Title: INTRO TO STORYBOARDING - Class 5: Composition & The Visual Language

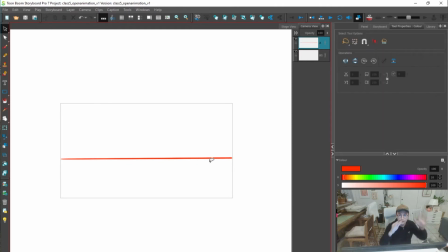41:02 Or no, not in every image there's not a horizon line, but there is a horizon line that exists in kind of every space, right? But the horizon line might be off the page, you know, might be up here, might be down here.
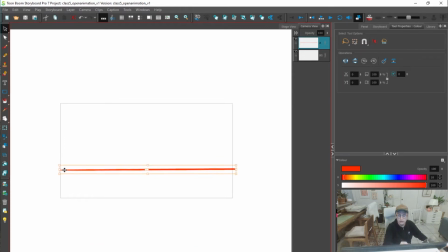41:15 But, you know, with most compositions, we are putting the horizon line in this space.
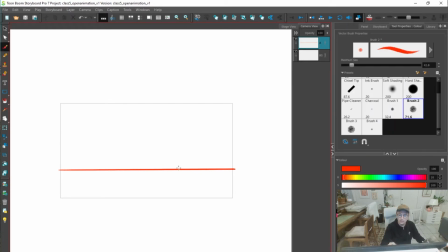41:23 And then now let's think about focal point, right? And that idea of, oh, we have a space that maybe we want the viewer to look at, and that's maybe our character.
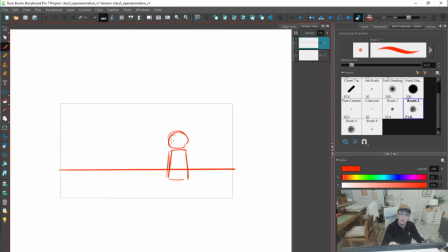Right? And like, let's say this line is in the middle, right?
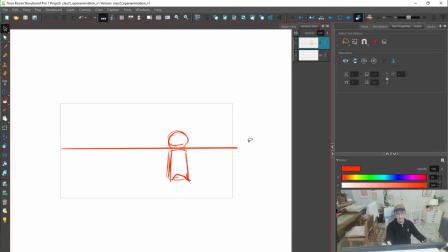41:53 This line is cutting kind of right on this person's kind of head or this circle. Like, this line is maybe a bit weird, right? Where it's conflicting.
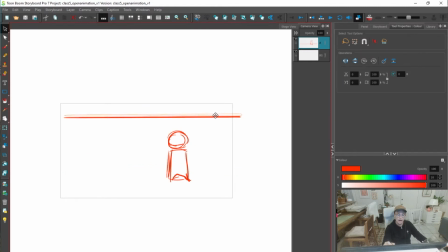42:08 But, you know, let's lower this line, or let's higher, you know, let's make this line higher, and maybe this is visually interesting. But like, what's another thing that we can do to help the composition of this?
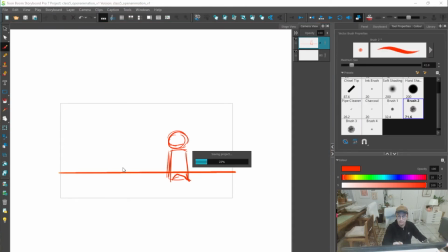42:23 And I would say that it's lines that lead, right? It's let's put some backgrounds, you know, let's put some visual elements that might help.
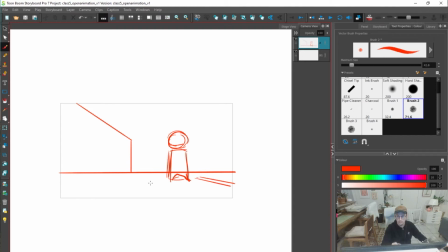Like, we're putting lines that are pointing to where we want to look.
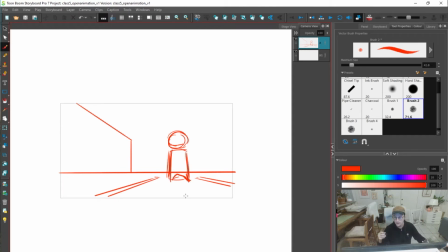42:51 That's one idea of how to use line, and how line is kind of used in compositions. You know, if I start to break this up,
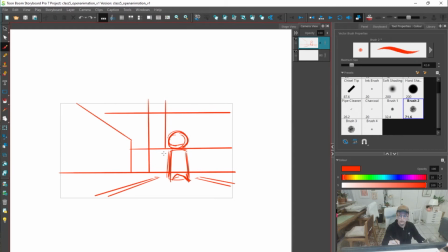and just start putting lines, like, I now kind of don't know where to look.
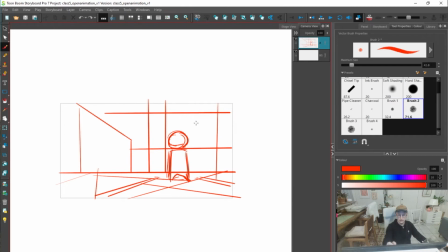43:23 I think that there's still enough like visual things that indicate maybe where to look, but like, yeah, I think that one of the really cool things about line work are lines that lead.
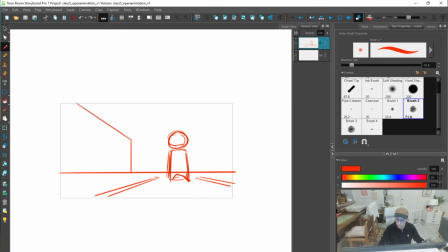43:41 And here's some good examples of just like that being seen in film.
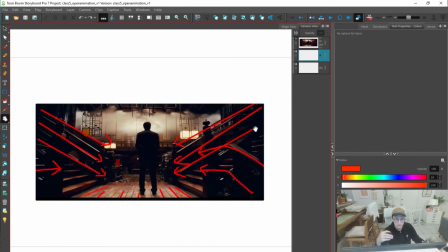43:46 If you break down a ton of these images, if you just kind of stop a movie, or hey, any like comic book panel or whatever, like there are lines that kind of
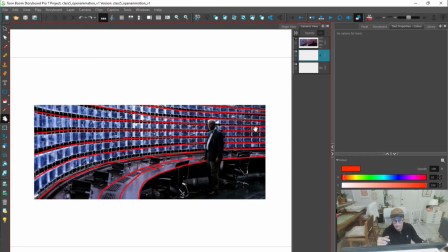43:58 are drawing you to certain spaces and make it just easier for your eye to
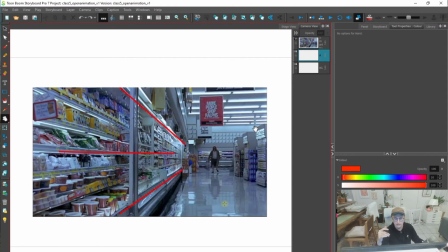44:07 kind of know where to focus, and that tells kind of the story, that helps tell the story.
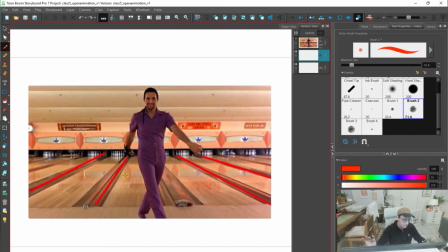44:13 And these are just lines that are everywhere in everything.
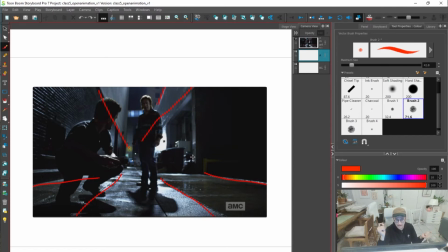44:17 And the weird part about it for us is that we draw those lines, we put those lines in here. But you know, this person who chose this shot, you know, was able to manipulate and kind of choose a camera angle that had lines that led to the characters,
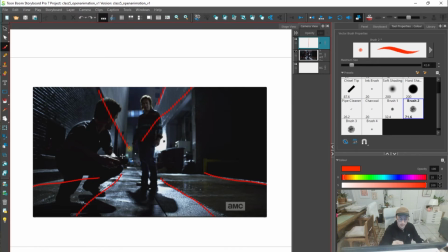44:36 and they placed the characters in a certain space where the lines are kind of converging. And so these are all kind of choices.
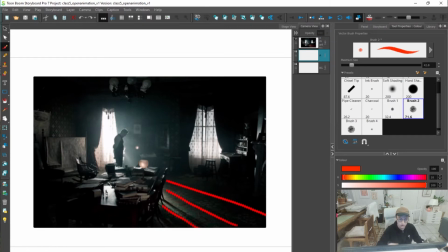44:45 But one weird thing with drawing is that, you know, we might yeah, we are literally drawing lines that lead to some of these visual elements,
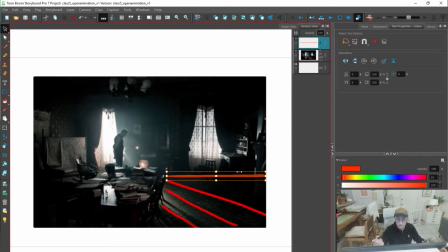44:58 or that maybe distract from the visual elements. Maybe that's something you want.